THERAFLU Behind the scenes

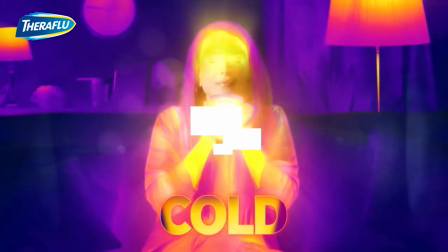(0:00)
We're shooting new THERAFLU global campaign for GSK. Three different cameras set in one rig, two FLIR cameras, which are thermal imaginary cameras, plus one Alexa.
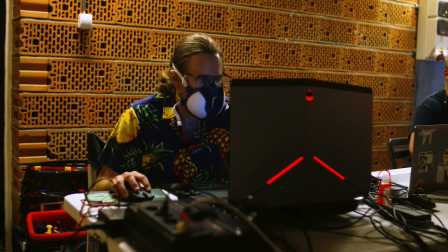(0:10)
We're shooting different sizes, resizes, formats for digital assets and TV.
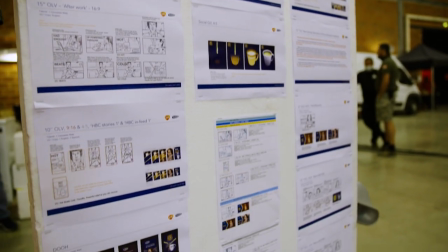(0:15)
Lots of footage to cover, 3 days, three talents, global campaign.
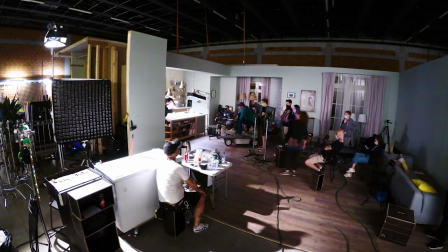(0:19)
We're working on one location, however, in three different time zones, as we're connecting with both London and New York,
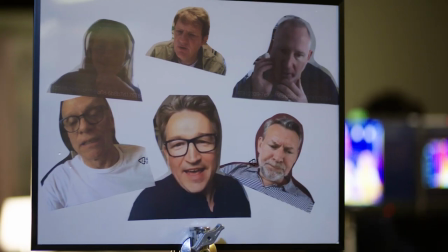(0:25)
talking with the director and the client and the agency to get feedback on the shots and create the best possible commercial.
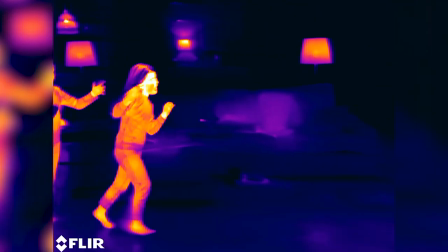(0:32)
We're using thermal imaging cameras that are mostly used in medicine and military,
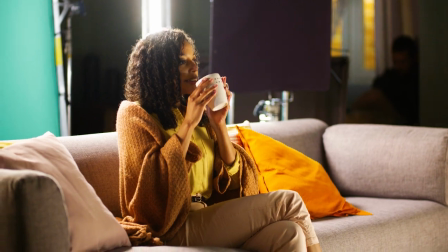(0:37)
but here we're implementing that to showcase the changes in the body as the character gets better for the product.
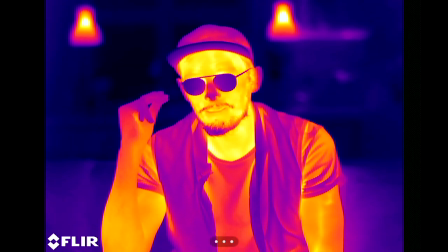(0:45)
Well, as you can see, we are in very thermal world, but we can do this. And now we are in the world of real people.
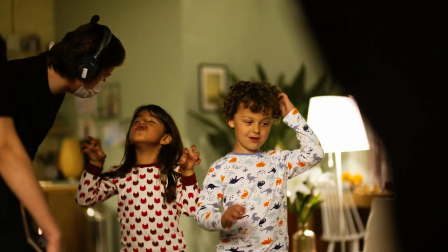(0:53)
Working with those cameras is completely different than working with any film camera or digital cameras,
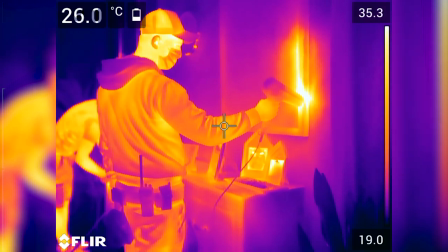(0:59)
because they are capturing something we don't see. So you cannot really light those cameras.
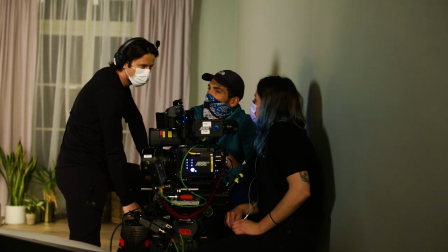(1:06)
Heat is the light and cold is shadow. If you want to compare it to working with regular film technology,
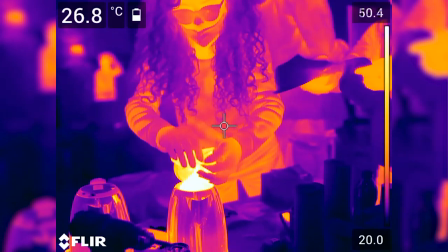(1:15)
we're implementing temperature much more than light to paint the picture.
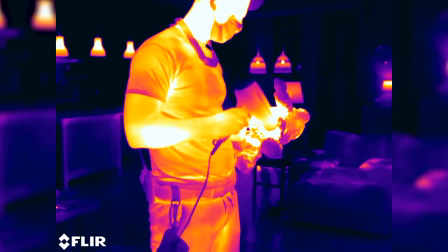(1:19)
So for example, we're heating up certain parts of the set design and cooling down the others to get the contrast on camera.
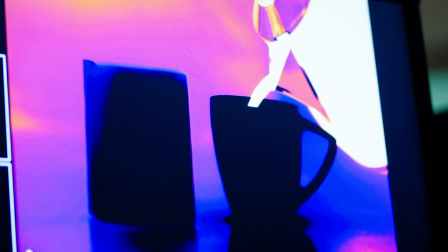(1:26)
Blue and purple represents lower temperatures, yellow and white represents higher temperatures, which is, in effect,
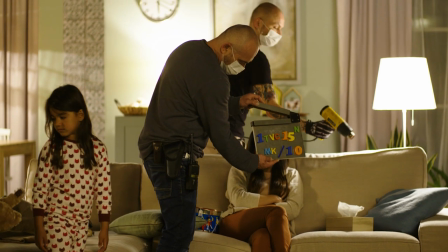(1:35)
infrared waves, electromagnetic waves produced by vibrating particles.
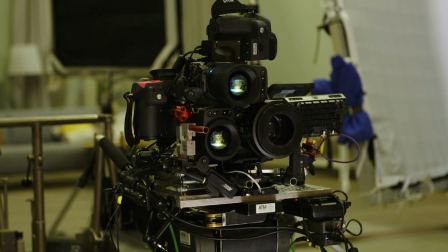(1:44)
The lens is black, you cannot see through this lens.
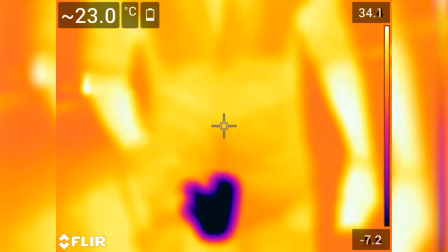(1:46)
Only infrared waves go through it and it can be captured by infrared sensitive sensor.
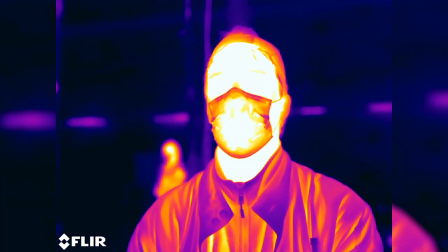(1:54)
It's really important that the crew doesn't touch the props as well as doesn't walk around too much on a set,
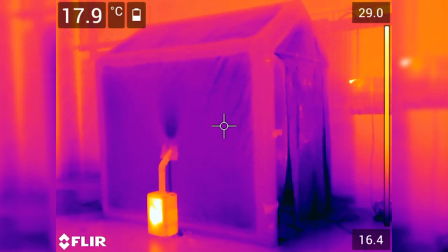(1:59)
as the cameras are extremely sensitive and will pick up on any changes in temperature.
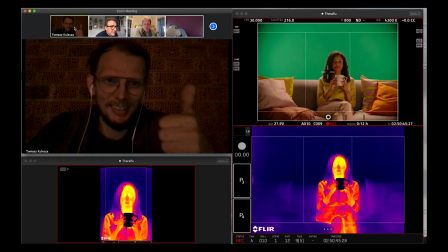(2:04) So many good takes. Open. Really good. Yeah.
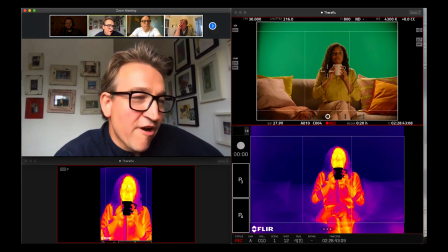(2:09) Very good. Very good. Again, just open your eyes just a second sooner.